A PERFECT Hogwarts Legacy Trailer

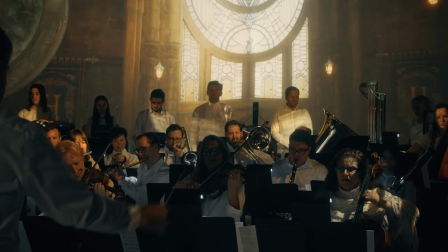0:00 After listening to Hogwarts Legacy, Overture to the Unwritten, I feel like I've emotionally experienced my own Unwritten Hogwarts Legacy
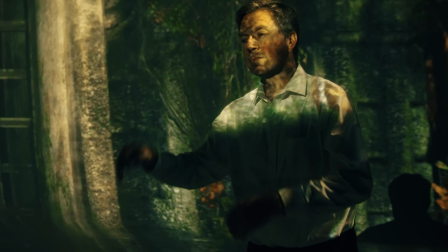0:08 journey without having touched a controller or hearing a word of dialogue.
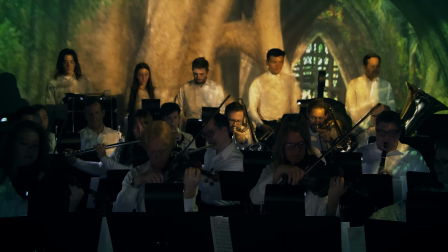0:13 The music in Hogwarts Legacy is perfect.
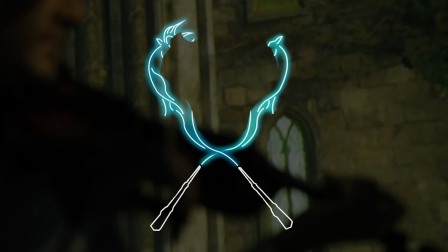0:17 Yo, this is your boy James over XpectoGO bringing you guys the latest and greatest in Hogwarts Legacy content.
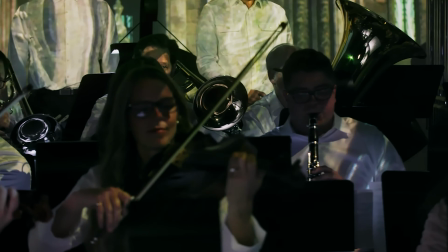0:23 And here's my reaction to the Overture to the Unwritten.
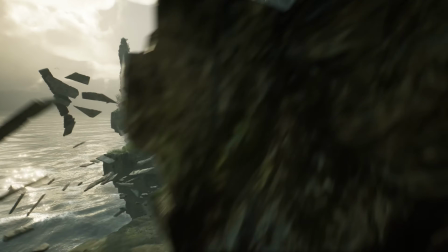0:27 The Overture to the Unwritten music video features 5 minutes of Hogwarts Legacy in-game original score
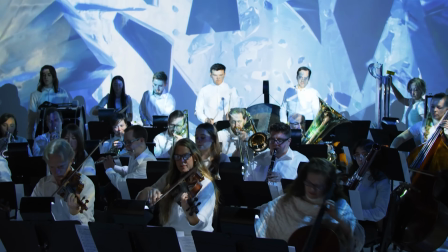0:34 performed live by the Seven Springs Symphony Orchestra and Choir, directed by Eric Martin, aka EQ,
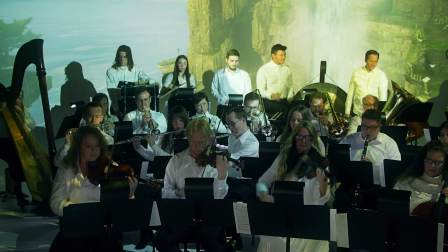0:42 marketing manager over at Avalanche Software, and Andrew Corm capturing the in-game footage.
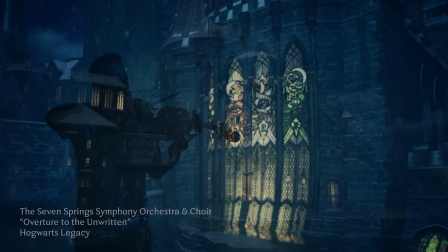0:50 The music begins with a somber tone with footage of Hogwarts at night in snowy weather.
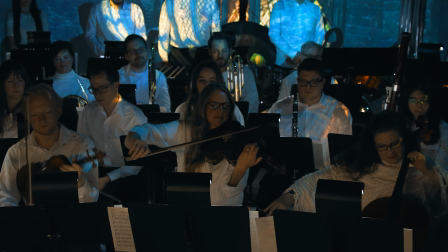0:55 The somber tone feels like the dark mystery will be unraveling or even will we survive at the start of our journey.
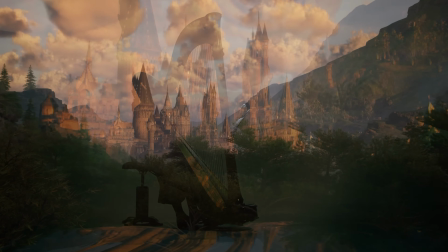1:06 Quickly transitioning to a feeling of curiosity and intrigue, experiencing Hogwarts for the first time as a fifth year.
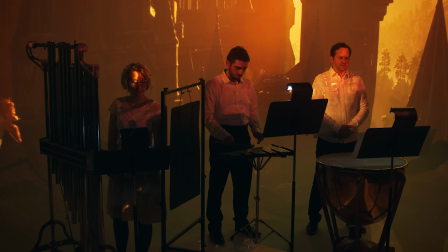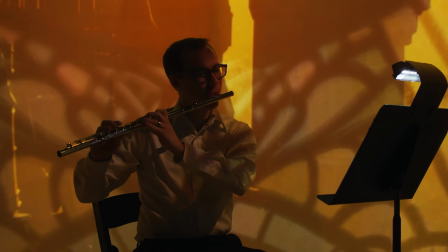1:22 Showcasing the whimsy and wonder of Hogwarts in the 1890s, cinematically and of course, musically.
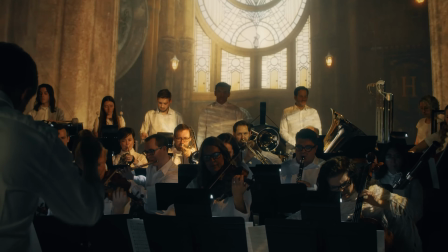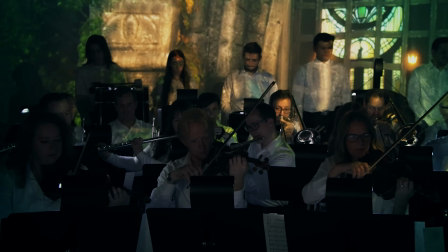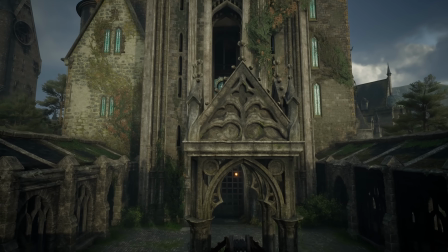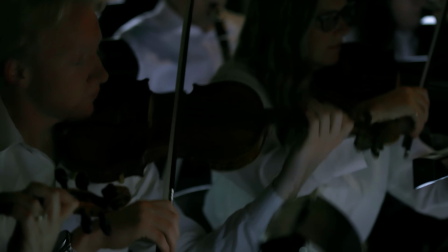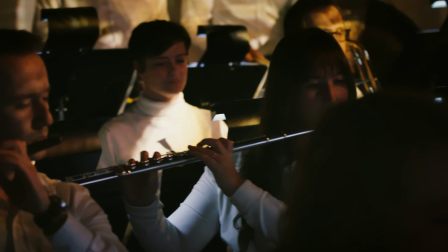1:54 The music starts to pick up here, giving us a variety of sounds as it musically reveals what life at Hogwarts will be like,
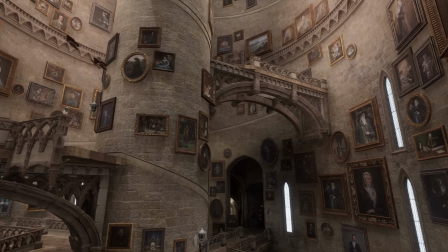2:02 the corridors, columns, and classmates we'll run into during our fifth year.
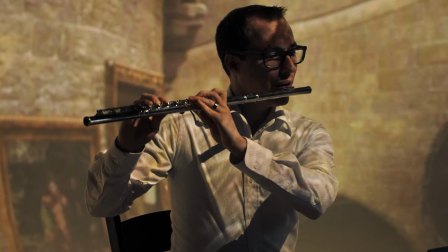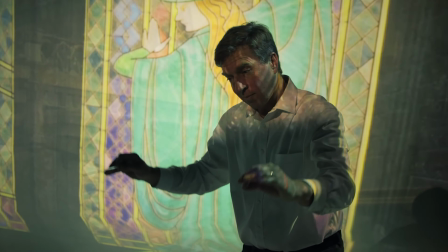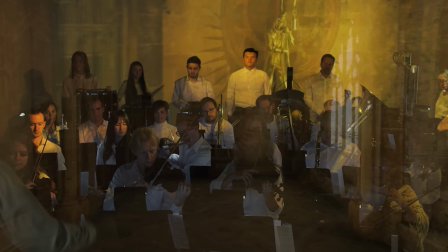2:19 I feel like this section is us taking class with Professor Sharp and failing miserably,
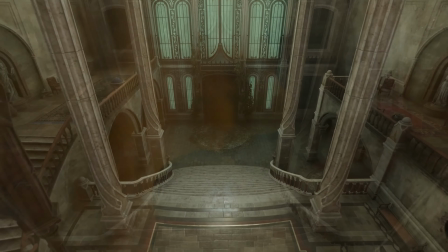2:25 or even trying to stay awake in Professor Ben's History of Magic.
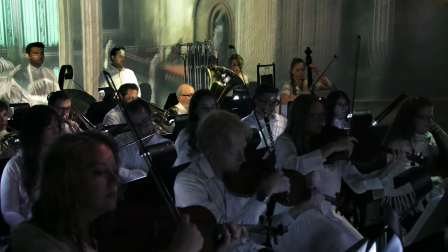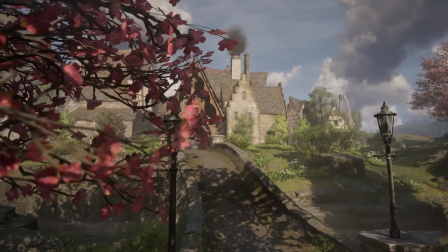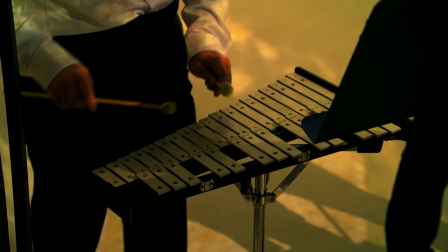2:40 As we see some in-game footage of Hogsmeade, you start to get a taste of the Wizarding World in Hogwarts Legacy,
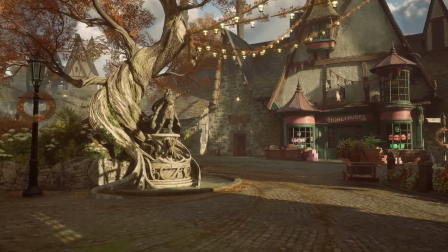2:46 particularly Hogsmeade with Hengist of Woodcroft, the founder of Hogsmeade, and of course, Honeydukes front and center.
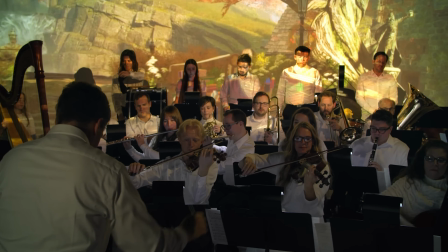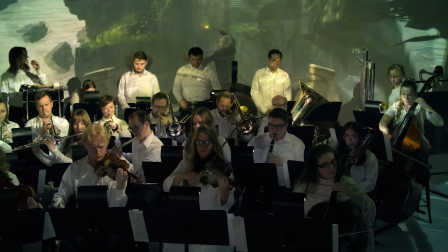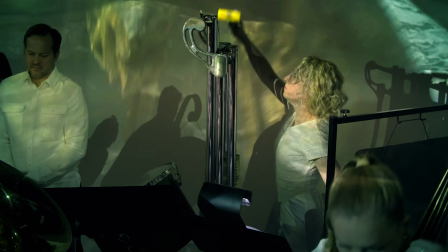3:04 Yo, chills right here.
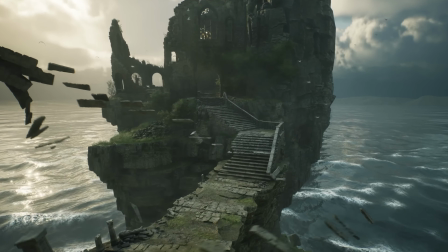3:07 We're jumping right into the adventure we'll be experiencing outside the Hogwarts grounds and Hogwarts Legacy.
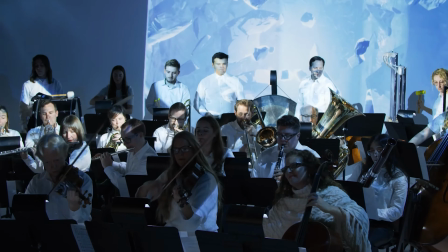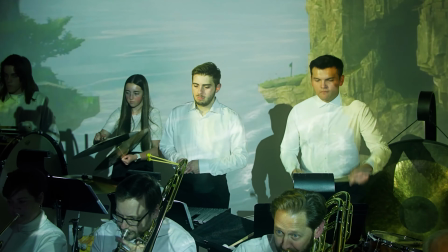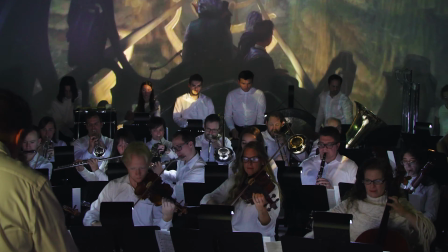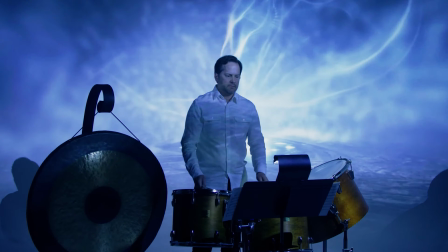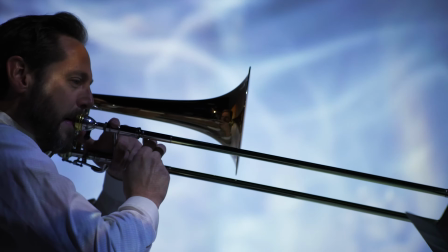3:46 Drastically increasing in sound, scale, and danger,
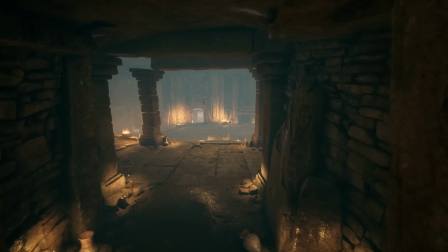3:52 mirroring the dark and mysterious aspect of our adventure and journey.